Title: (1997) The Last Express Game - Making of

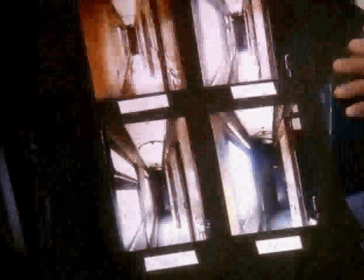(4:53)
That was like a very important discovery for us because it gave us the ability to be accurate. To me, it's like bringing a period back to life when, all incentives were to forget about it. Based on the state-of-the-art of 3D modeling in 1993 when we started,
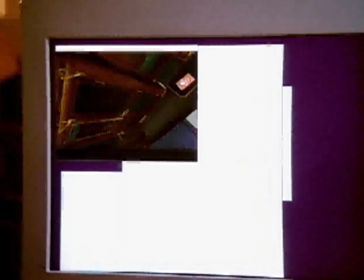(5:13)
there was no way that I could have imagined or anticipated that Donald could create a model that was so rich, so beautiful,
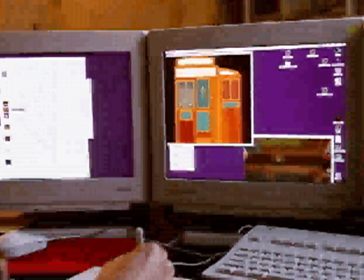(5:19)
and so detailed. For this particular model, we had thousands of angles, so basically I had to create the whole thing down to the level of detail of the screw.
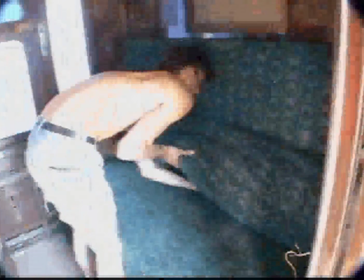(5:30)
If we could actually recreate the environment accurately and say,
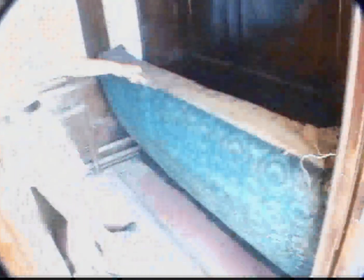(5:35)
look, this was the Orient Express, we'd have at least made some sort of artistic statement. Part of the inspiration was the Art Nouveau style that was in vogue in 1914.
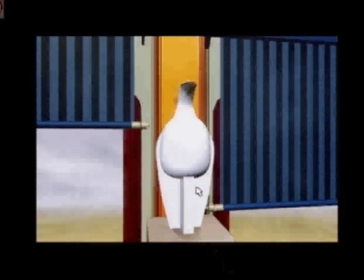(5:47)
If you look at the paintings of Toulouse-Lautrec, Alphonse Mucha, and much of the poster art of the time, this was really the forerunner of the modern comic book. The Art Nouveau style lended itself really well to this game for several reasons. First of all, it's pretty much a line artwork. It's very flat. It's of the time. That's the great thing about it. I mean, this is the look of the historical period that we're shooting. One of the benefits of using this animated style character is that I think people are drawn in the story more easily than if they were watching digital video.
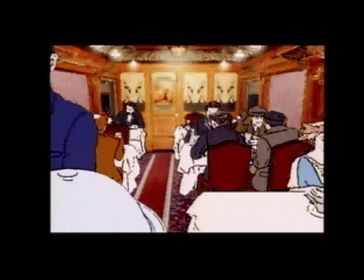(6:21)
I think there's a tendency when you watch digital video actors to focus on the performance of the actors and the story gets lost.
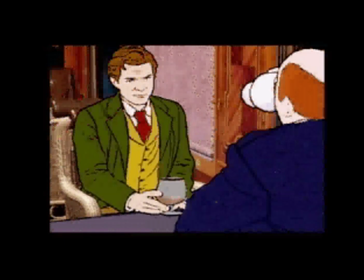(6:27)
By watching these animated characters, people are more into the story, into the interactions between the characters, and you're actually more into this world.
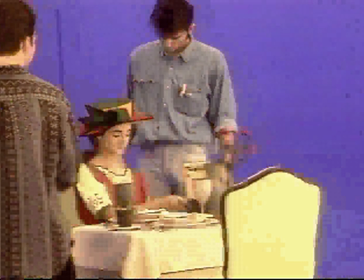(6:35)
We knew that we could shoot live action people,
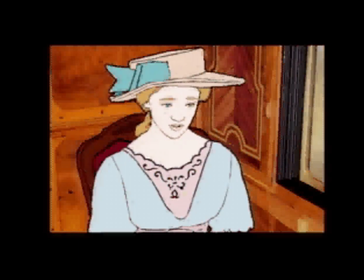(6:38)
scan them into the computer, but then how to get the computer to turn the photographs into line art.
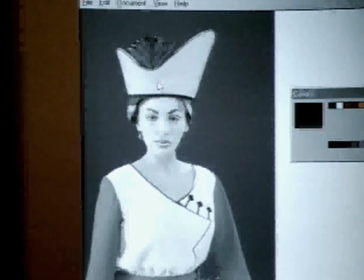(6:46)
That entails taking that footage, converting it to black and white ink drawings, basically.
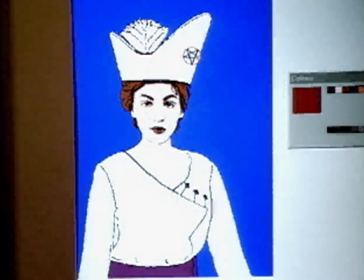(6:52)
Then the artists go back and fill in color into these ink drawings
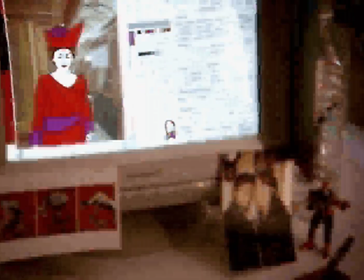(6:58)
and grab the faces of the characters, which is why it's called grab face.
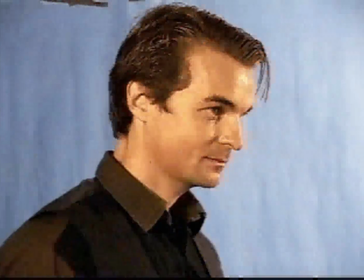(7:02)
You know, we cast actors that we thought would look good when they were turned into cartoons, which is a conscious selection of physical types.
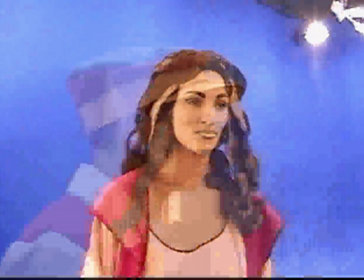(7:08)
You know, we looked for people with strong features that, you know, when they were made up and turned into cartoons, you could spot them coming down the corridor a mile away.
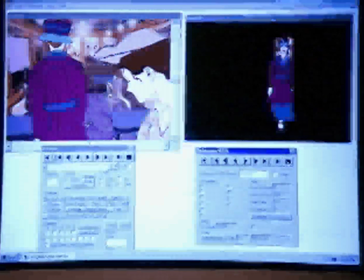(7:17)
The technical challenges behind that were enormous because, you know, instead of just filming a character from one angle, you have to film that character from 7 or 8 angles.
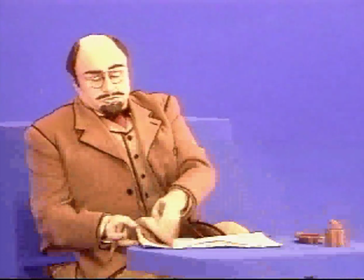(7:24)
For instance, if you walk into the restaurant car, you can see somebody sitting at a table,
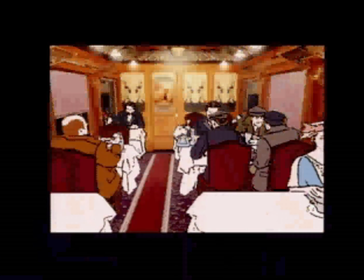(7:29)
you know, eating or talking to somebody, and if you suddenly go to the other side of it, you'll see the other view of them. Most important thing in terms of getting the characters to actually look like they're in the train, to look like they're in the space, is to have the camera angles match.
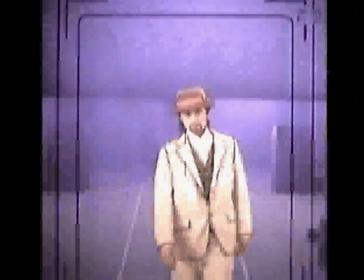(7:42)
What we did was we actually took the film set and constructed this long corridor and had actors walk up and down it and
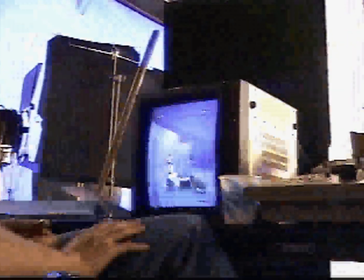(7:49)
kind of sat there with video compositing tools on the set and tried to match them to the rough renders that we had already coming in with us. When a character is walking towards you and meets your eyes for a moment in the corridor, you can believe, wow, he really looked at me. It's one thing to imagine all the elements in isolation, and it's quite another thing to see them all working together. And to see the timing and the editing and the dramatics and the soundtrack and the music build up, that to me is the most exciting thing.
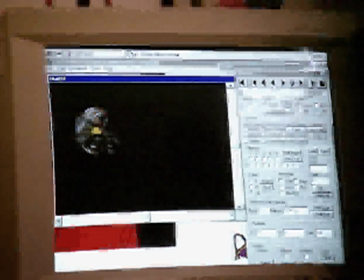(8:19)
And then to see the special effects. You'll see a train blowing up as it crosses the bridge, a bridge collapsing behind the train. Bringing sort of Hollywood techniques into play, we were able to get an effect that I think is really great for the player.
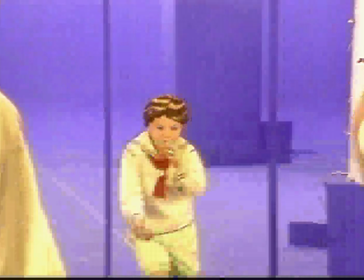(8:32)
You've got crowd scenes, you've got a dog, you've got children, fights, stunts, people climbing on top of trains, people jumping off of trains. The way the characters go around and talk to each other, all this is accurate.
Are you reading about Madame Caillot? I don't believe we've been introduced.
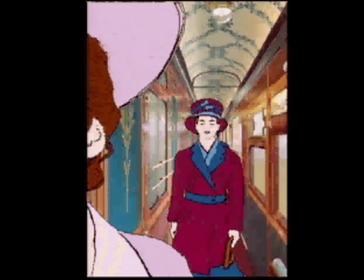(8:50)
The environment is very seamless and integrated, but it's all done within the context of the game and within the story, so you really believe you are there. I mean, history is the true drama in which we're living.